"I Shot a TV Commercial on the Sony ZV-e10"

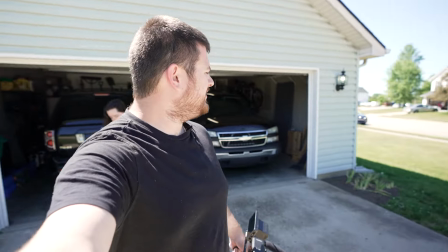All right, here we are getting ready to shoot this again.
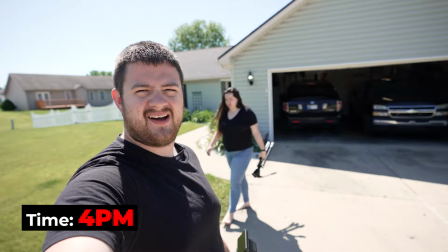It's 4 o'clock now, and you definitely can see behind me, you see how all those shadows are cleared up.
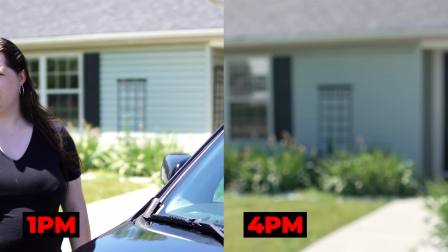You can go ahead and set that tripod up. It's looking way better out here. Hopefully this is going to be good enough.
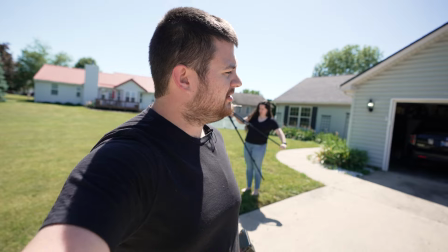So like I said, it's 4 p.m. It's possible we're gonna have to wait until the sun gets just a little bit lower for it to look good, but it's definitely looking better at least. I'm working on it. You're doing great.
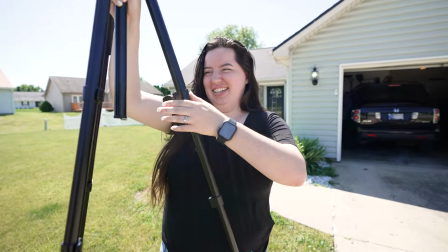Thanks. So let's take a look. How's it coming? So that's about where you were.
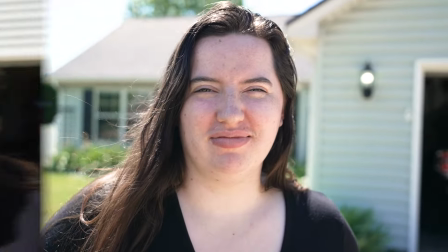So let's take a look at how the shadows look. Now see, it's all shadow now. There's no sun or anything. So in this case, we would definitely have to bring in some kind of light to get the kind of shot that we're wanting to get here. I really don't want the shoot to go too late. So, I'd hate to do like 7 or 8 o'clock at night. But in the middle of May here, sunset isn't until like 9:30 or 10 p.m. So it takes a while for the sun to get very low in the sky at all. So I think we'll go ahead and come back around 6 or 7 tonight and see how the lighting's looking around then, and then make our decision on 4 p.m. versus 6 or 7 p.m. and see what our best choice is going to be.
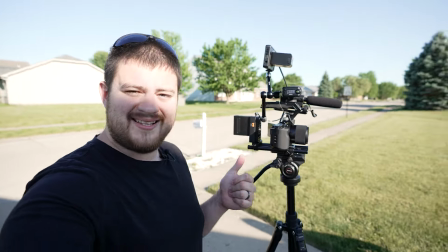So here I've got the Sony ZV-E10 rigged totally out like I'll have it.
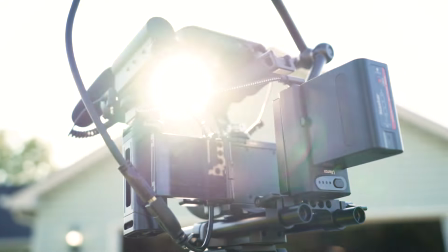This is what I used when I shot my story, the short film I shot on the ZV-E10, and this is what I'm going to use for this commercial.
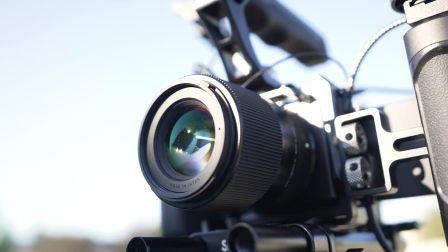We've got the monitor rigged up, we've got the lens, we've got the whole cage rigged here on a tripod. This is how I'm going to shoot pretty much the whole scene here at my house,
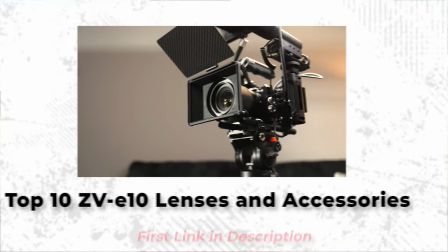and everything that you need to build out the rig like this is going to be linked in that top 10 lenses and accessories for the Sony ZV-E10 video. I'm going to have everything you need to rig it out like that in that video. So go check that out if you haven't already. For this commercial, not only am I limiting myself to just shooting on the ZV-E10, I'm also going to be sticking to just one lens, the Sigma 30mm f1.4.
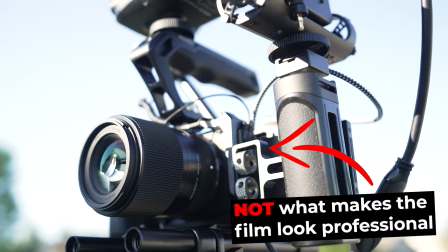But believe it or not, the camera and lens isn't what's going to make this video look great. We're actually going to be relying on our lighting to do the heavy lifting for us.
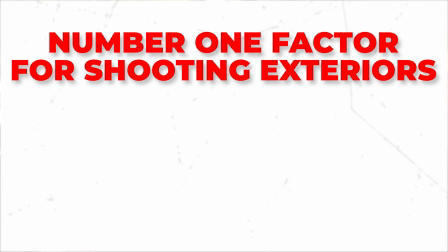When it comes to shooting exteriors, the most important thing to getting professional quality footage is how you position your talent in relation to the sun. When the sun is directly overhead, as we already saw, it gives those terrible looking shadows under the eyes. While that definitely could be fixed with some good lights and diffusion, in this case, it also gave some pretty unflattering shadows on the background as well. So how do you use the sun to get a more professional cinematic look? Well, the key is choosing the right time of day, which is what we're going to be doing now during our previs shoot.
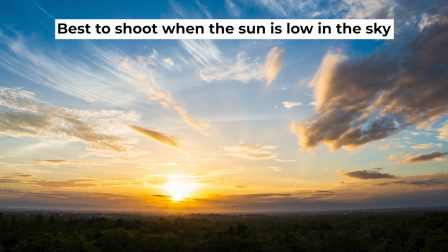Generally, sunlight is going to look the most cinematic the lower it is in the sky, especially in the hour before and after the sun rises and sets.
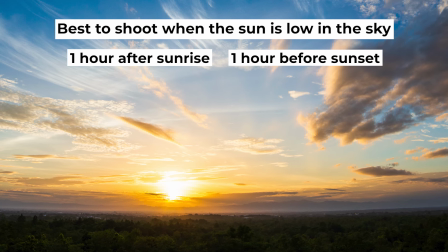The exact time that this happens changes depending on time of year and where on the planet you live,
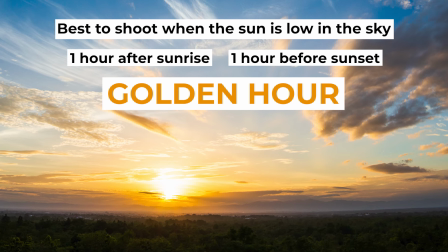but this time frame is called golden hour, and around this time of day generally is best for shooting exteriors. So I actually don't want to shoot at golden hour, and the reason for that is because the lower the sun gets in the sky, the warmer it looks coming over the horizon. So right now, it's starting to look a little warmer than it was earlier, but it's not totally golden like it will be at like 9 o'clock tonight around then.
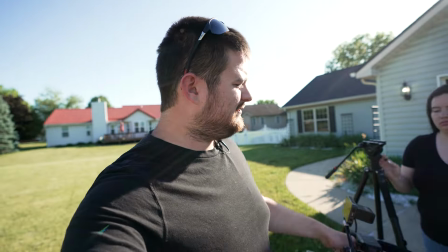I mean, imagine what a sunset looks like. It's warmer than the sun looks when it's in midday. So I definitely feel like it is looking a lot better right now than it was earlier.
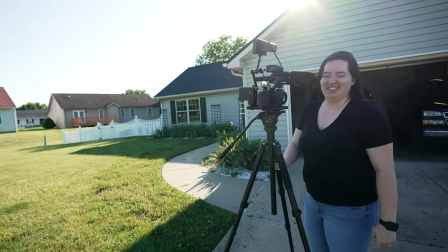I'm gonna have my lovely wife here step right on over there to where she will be,
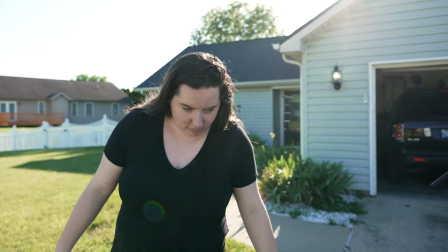and you can see, go ahead and look at me.
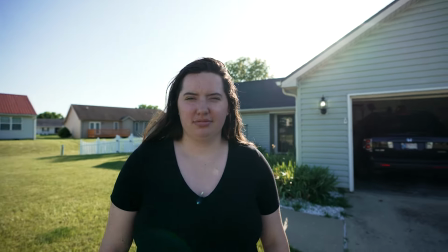You can see that sun is giving her that nice golden look around the edge, like around the edge of her body.
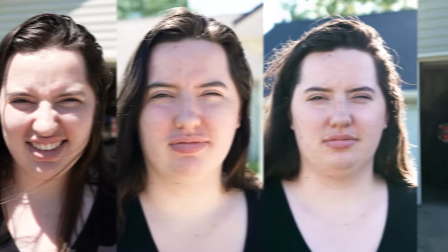It's backlighting her there. It looks super, super nice. Look how much better it looks than it looked earlier today. Now, the big thing is her face is still totally in shadow, and so does mine now, but the house does look way better now. A lot of the front yard by the house is shadowed out now. There's still a little bit of sun in the actual yard itself, but by the house is looking really nice. So I'm gonna go ahead, I'm gonna frame up the shot and see what it looks like on the ZV-E10.
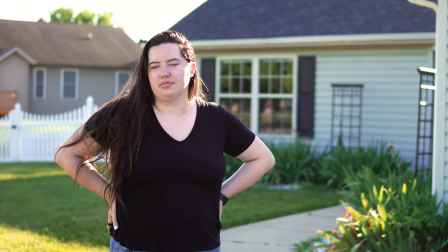We're not gonna pull the car back out, but look how much better this looks now with the sun down at the golden hour setting like that.
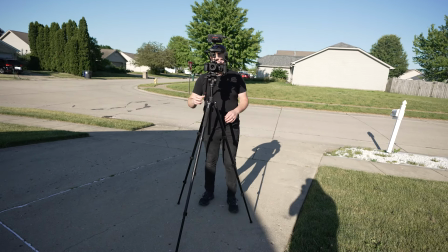It's probably at a 30 to 40 degree angle up in the sky right now, and it is looking way, way nicer.